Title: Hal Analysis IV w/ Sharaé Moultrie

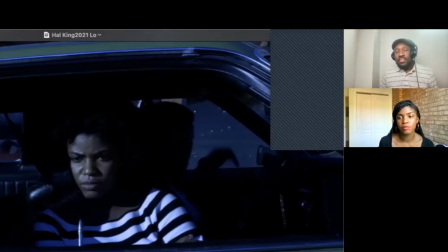[21:30]
yeah so it's not like so if all that history didn't happen where they had to sing it over like 70 piece orchestras without a microphone and microphones weren't invented invented how would people be singing opera probably more like how people sing musical theater that's or like r&b or something this just just
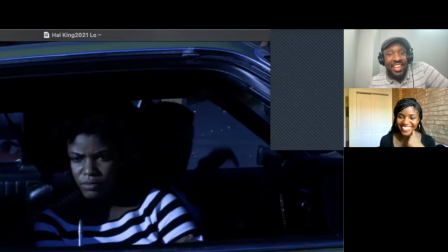[21:48]
theories this theories oh another thing the other thing i wanted to
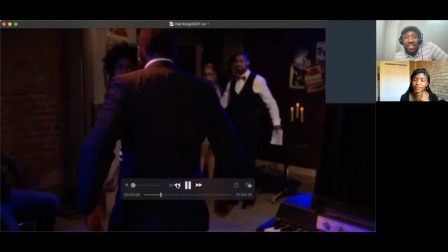[21:53]
talk about too is this so it's an interesting shot tell us how this
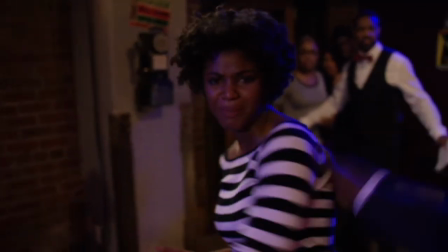[21:58]
how this was for you where you see scroope's arms but we see the
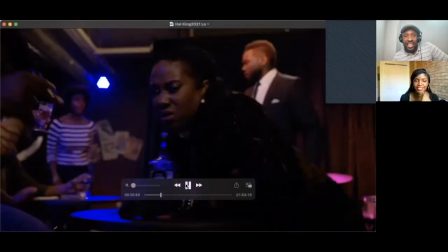[22:03]
shot is right it's all on me yeah yeah yeah yeah i i i wonder
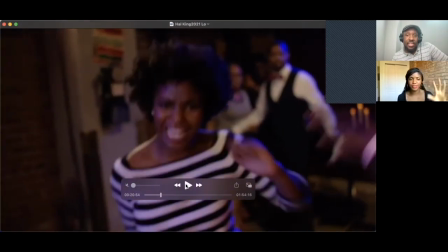[22:07]
how um he had the camera situated because he was still really
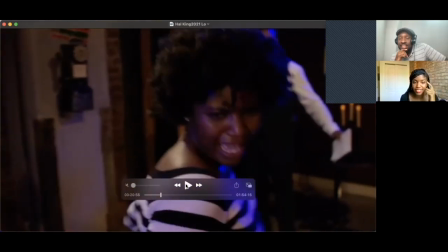[22:12]
there but I mean you just really see the intensity and in my face and just like the seriousness of the moment yeah I think if I
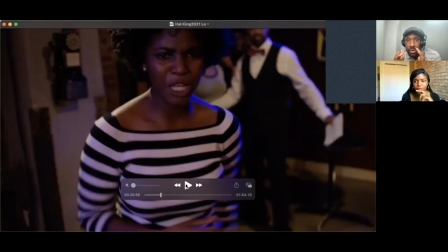[22:22]
recall I think Jim was like you were sort of singing to the camera like he was can't the the camera was Scrooge's face and I think Dion was sort of like on the side under yeah yeah on like the right side of the camera or actually both sides and he just kind of was reaching like from
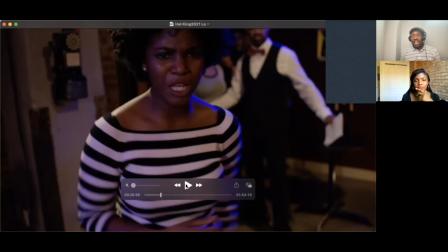[22:42]
behind him or something like that or did they put the camera on there they put the camera on his shoulder i can't remember yeah i feel like it might have been like on dion's shoulder over his shoulder or something maybe that was it yeah and just kind of reaching in with his hands and stuff i thought that was a really good idea like how
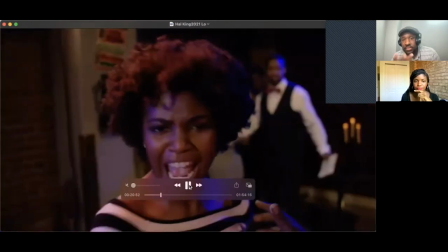[23:01]
that was done because looks it's very striking it's another like iconic
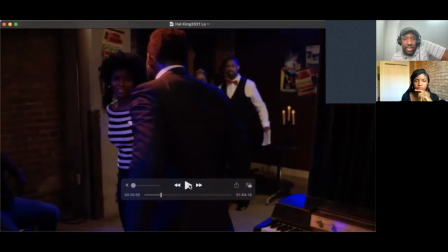[23:06]
moment for me you know and the blue light like i think is
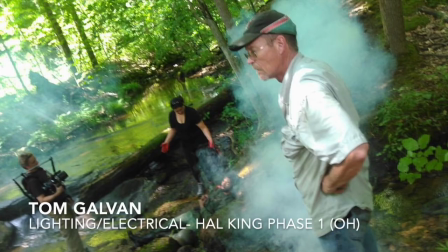[23:12]
really yeah yeah yeah shout out to tom with the lighting and
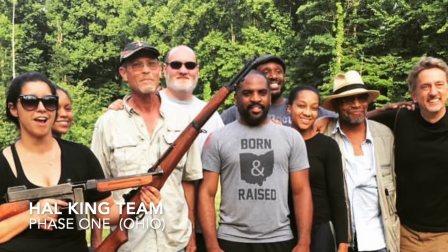[23:17]
and a lot with rob peck and myron as far as like coming coming together with the the
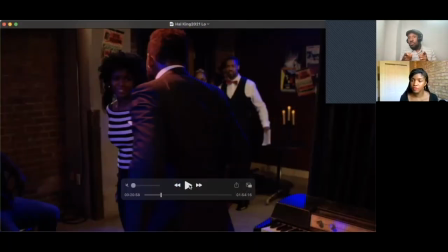[23:23]
colors and the looks and stuff that now do you remember that space is rob peck's apartment it's place yeah yeah i do remember that yeah because we were remarkable like i was able to transform that
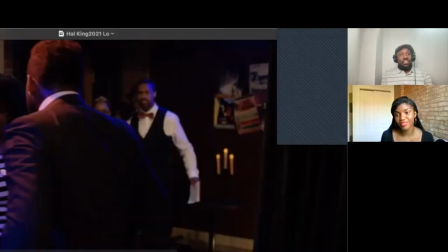[23:40]
space into that we we you know did some stuff like just the posters and stuff in the back that vanessa put out yeah just the fact that he had such a space that looked like it you know like as his apartment or his right like just
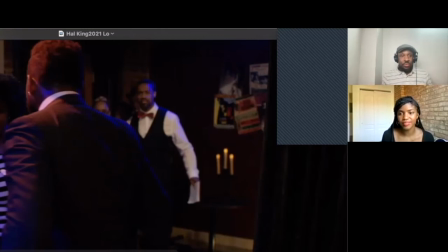[23:53]
kind of like underground club vibe and stuff it really really worked well the part that's funny to me when i whenever i look at
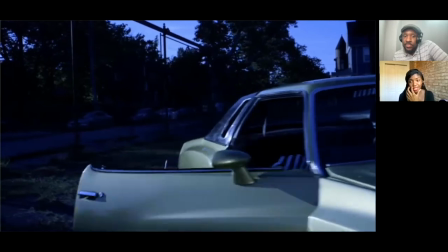[24:01]
it i remember my shoes being a little big for me and so when we had to do that run around when
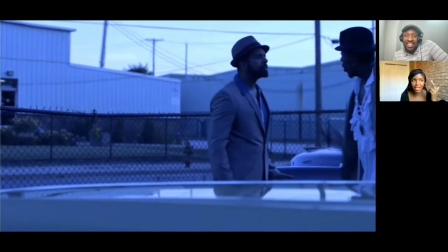[24:07]
i when i did that run around my shoe came off and in my mind i'm like wait do i stop and get my shoe or did i let it go and i
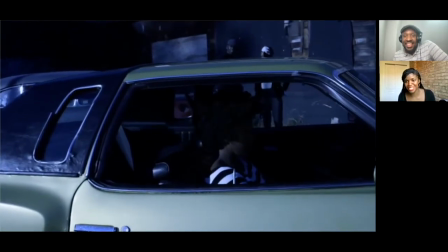[24:13]
was like let me just keep going and then we'll do it again and i'll keep my shoe on but i think you know we fought we made a way to
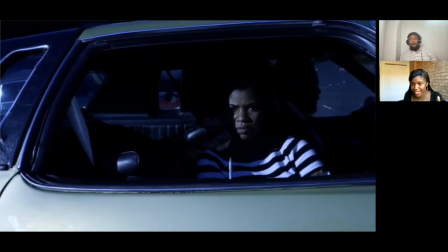[24:19]
make it work um because i think it's kind of cool that how picks it up at the in the next scene right
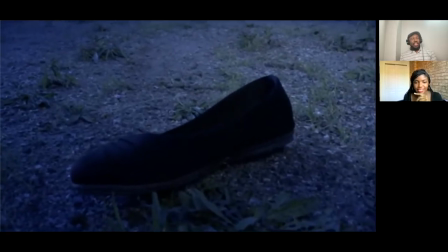[24:26]
right at the end here he picks it up right right yeah my when you shoot your shoe got left myron
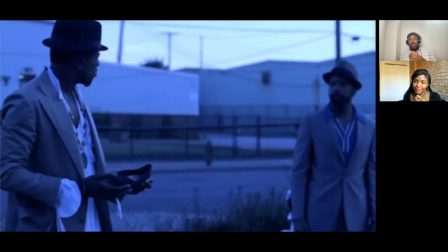[24:34]
liked it and he was like oh let's make it a thing you know he's the type of he's the type of director where it's like you know whatever something may happen there and
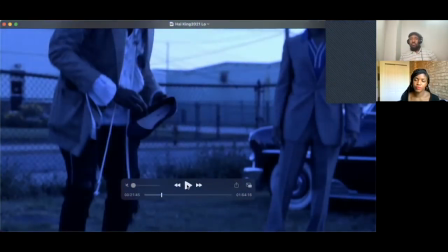[24:41]
just kind of gets the idea and rolls with it i think he enjoys just kind of being in the moment and coming with the creative idea you know it's like because he's a singer too um it's kind of the idea of like a
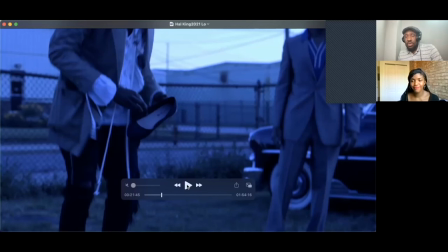[24:53]
singer that likes to to ad-lib you know what i mean or a musician that likes it with musicals and stuff like it being typically being live you kind of have to roll with what happens right yeah yeah exactly this scene this shot too we cut it short because of the time you
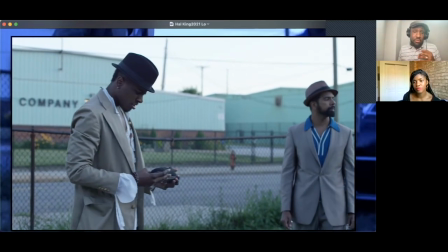[25:10]
know people were you know this seemed like we're sitting on half a long time but he actually holds the shoe for a
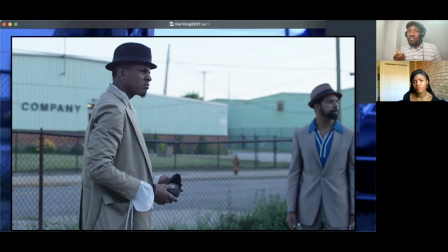[25:15]
while and in the in the unedited version he like throws it on the ground